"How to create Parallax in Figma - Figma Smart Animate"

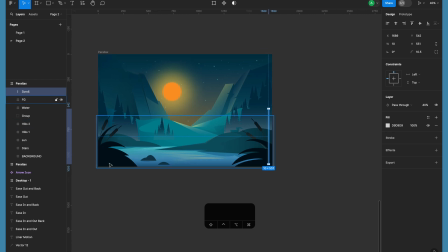7:14 now as i said objects which are closer they will move faster so we need to you know change the position of the closer elements a lot than you know the position of the background events uh background elements right so let's just move this quite up okay
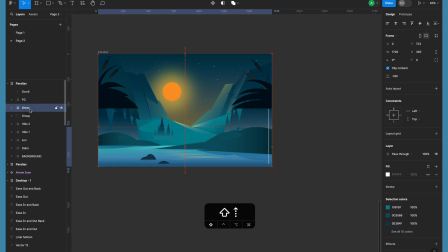7:33 something like this now then let's take the water as well and move the water a little bit up so maybe like this okay and then what do we have here okay we have
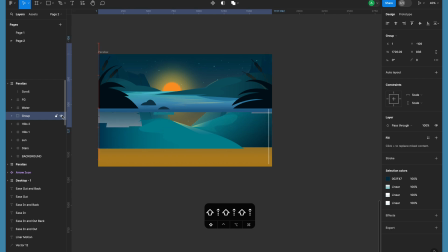7:49 these small bushes so let's just do it something like this hills I'll move down and hills one as well I'll move them quite down now you'll
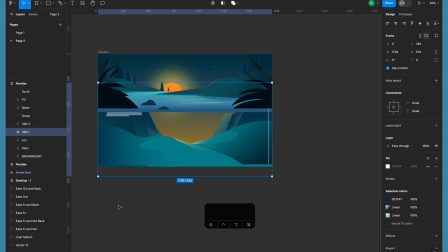8:07 be seeing okay we are still seeing them in the background so yes we'll fix them soon but let's just animate the sun and the stars so sun is kind of you know setting so we'll just move it and let's move the background a little bit down so you know we'd be having more of
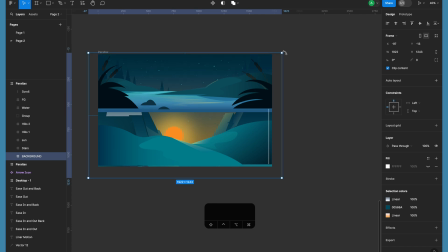8:26 this darker age you may scale it up if required and the darker age you know at the top of the top of the age because we are creating that you know sunset effect or you know the Sun is down and the moon is about to rise so we have the darker sky right and then what
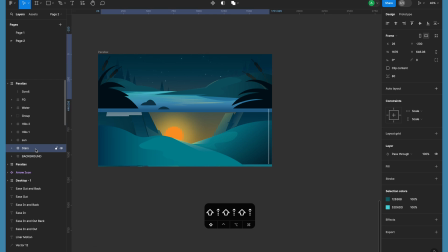8:43 else we left we left with the stars so we can move the stars a little bit upwards so now if you see we are not you know animating all the elements in a single direction if we do that then we're not able to you know get that parallax effect and
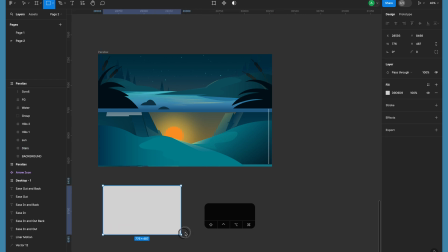8:58 now to cover up all these things we'll be having a rectangle so i'll just quickly draw a rectangle first okay
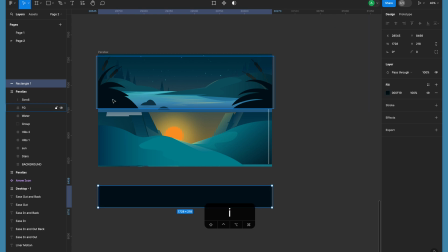9:05 and i'll take the color of the you know foreground bush is just you know match uh the layer and match the continuation and then you can have your rest of the design there i'll just move this uh in the frames so
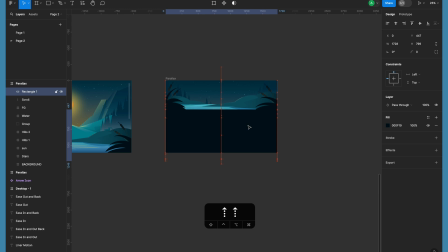9:20 first scale it up okay and now i'll just move it a little up and now we need the same thing on you know the first frame as well because uh
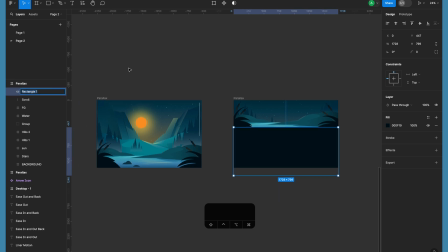9:30 if you know how Figma animates things basically it takes the name of the you know objects or name of the layer and based on that it creates the interpolation between it if you uncheck the you know master class which we have or you know we had this Figma live
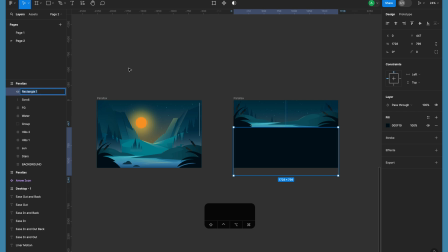9:45 session on animation I would say you know please have a look at it because it has very detailed explanation about the animation curves about the timings and different techniques of animations and and we are explained how does figma interpolate animation and you can understand a lot of nice
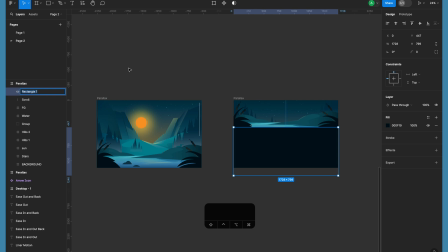9:59 insights about the figma animation so let's just say maybe you know foreground